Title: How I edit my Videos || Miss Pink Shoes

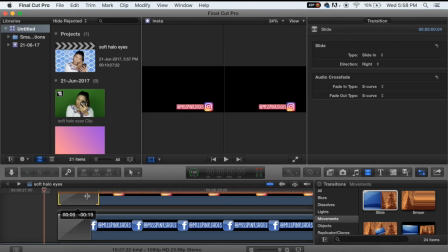[17:24]
I am reducing the size of the transition to 0 4 or 0 3 because I wanted to quickly just slide into the video
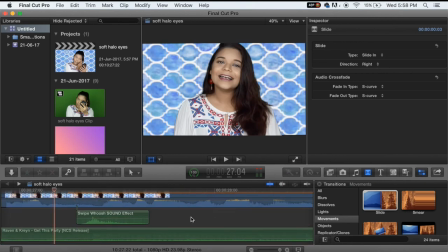[17:32]
now I'm just going to pick up the sound and match it exactly where my icons are so they all happen at the same time so as you can see it's
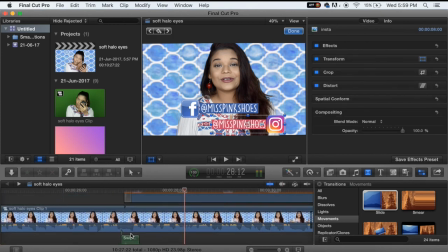[17:41]
like it in from the same direction I want the Facebook to come from the right and the Instagram to come from the left so what I'm gonna do is
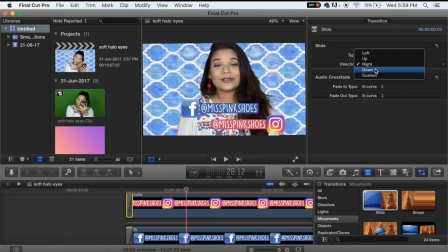[17:49]
I'm gonna click on the Instagram clipping go onto the effect and slide it in from the left so now when my icons are sliding
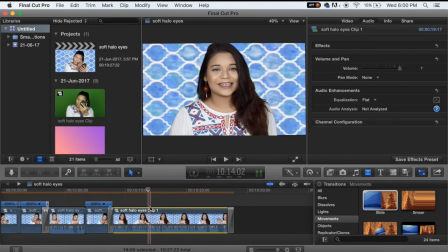[17:57]
in they both come from different directions now going to the outro where I say thumbs up all the time and I want two thumbs ups to come
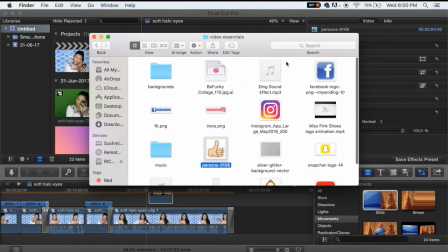[18:05]
on either sides of me so I'm again dragging and dropping that from my video essentials panel and I'm also dragging in a sound effect called ding
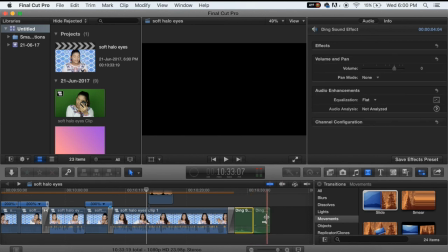[18:14]
so basically when my thumbs up comes up it will just have that in sound coming in which just makes it sound nice so again I'm just cutting
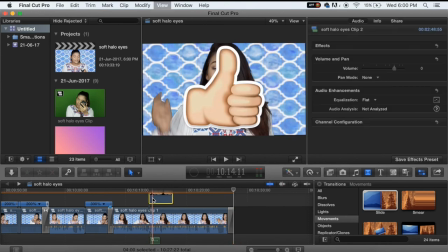[18:22]
out the portion where the voice is and deleting the excess of the audio clipping I'm going over the thumbs up icon and I'm going to resize
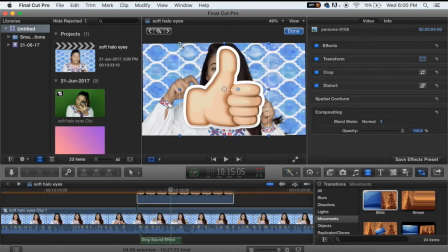[18:31]
that because it's obviously too big I'm going to transform resize it to whatever size I wanted to placing it on
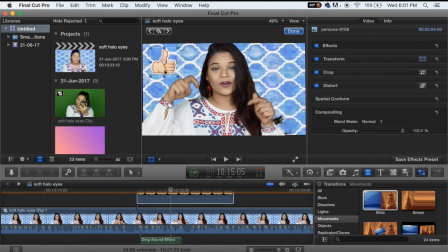[18:39]
the side because I wanted to be on either sides of me and then what I'm gonna do is cut it to the point where I want it I'm first placing it exactly where
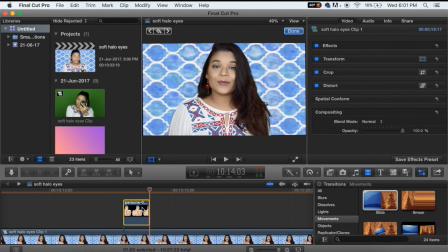[18:48]
I say thumbs up and then I'm just cutting all the excess out then I'm gonna copy paste this because I want two thumbs ups coming up
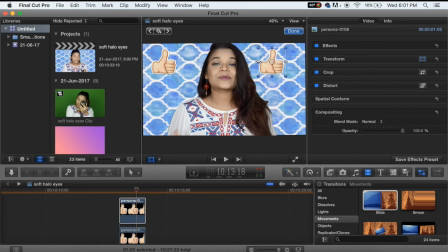[18:55]
so I'm just gonna paste one over the other and I'm just taking this on the other side and I'm doing a mirror image of it so I get two thumbs up facing each other so
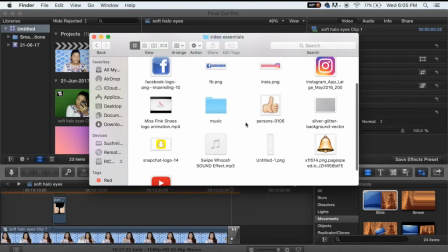[19:09]
now when I talk it's gonna come up like that and finally adding the subscribe button animation which is
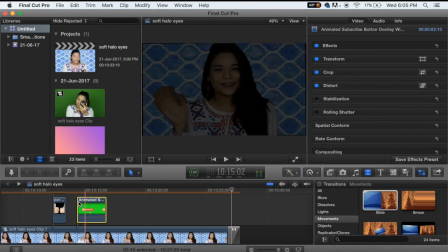[19:15]
there towards the end of my video so this is also there on youtube i downloaded it from there so if you can see it's in a green
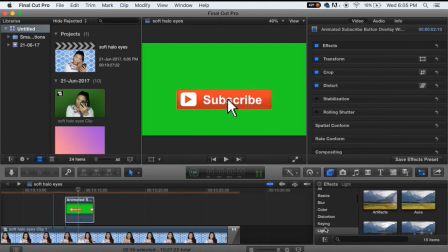[19:22]
backdrop so i'm just gonna go over to my fx panel again going to keying making out here dragging it and dropping it onto my subscribe
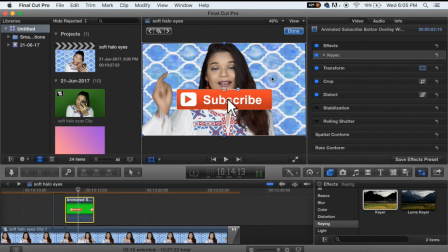[19:30]
and then what i'm gonna do is go on to the video panel go to transform and reduce the size and basically twist and turn it around in a way that it looks appealing with my video and i want it to come from the right corner this time so i'm just twisting it and placing it onto
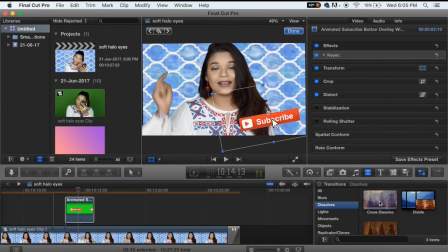[19:46]
the right corner to a point where it looks appealing then i'm going to go to transitions pick and drop cross dissolve because i want it
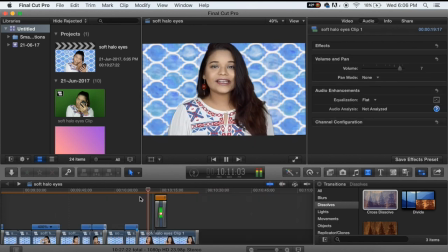[19:53]
to fade in and fade out so i'm just going to show you what the entire thing looks like that's my thumbs up and that's my subscribe coming in and fading out
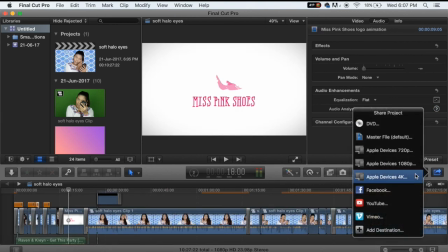[20:02]
so we are finally done editing the video and i'm just going to go to share click on apple 4k devices and i'm
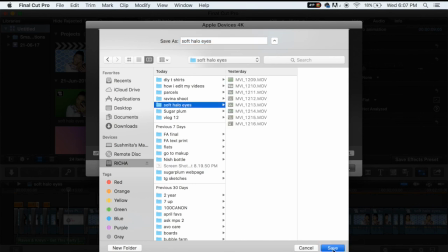[20:10]
just going to open up the folder where i want to save it and i'm just gonna click on okay i'm
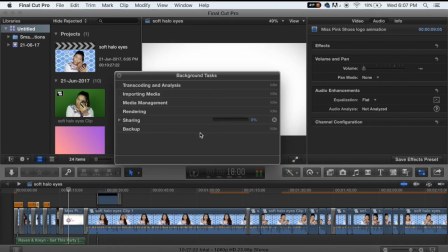[20:17]
gonna go to window and background tasks so here i can see the percentage at which my video is sharing and basically with that i am done so that's it for this video guys i really hope this comes in used to you especially if you're a beginner or if you're somebody who wants to get into youtubing or filmmaking i really hope this video helps you guys and if it did don't forget to give it a huge thumbs up subscribe to my channel, the link is down below. You can also follow me on my Facebook, Instagram, Snapchat and Twitter, all the links are given in the bottom bar and I'll see you soon in my next video. Thank you so much for watching guys. Bye!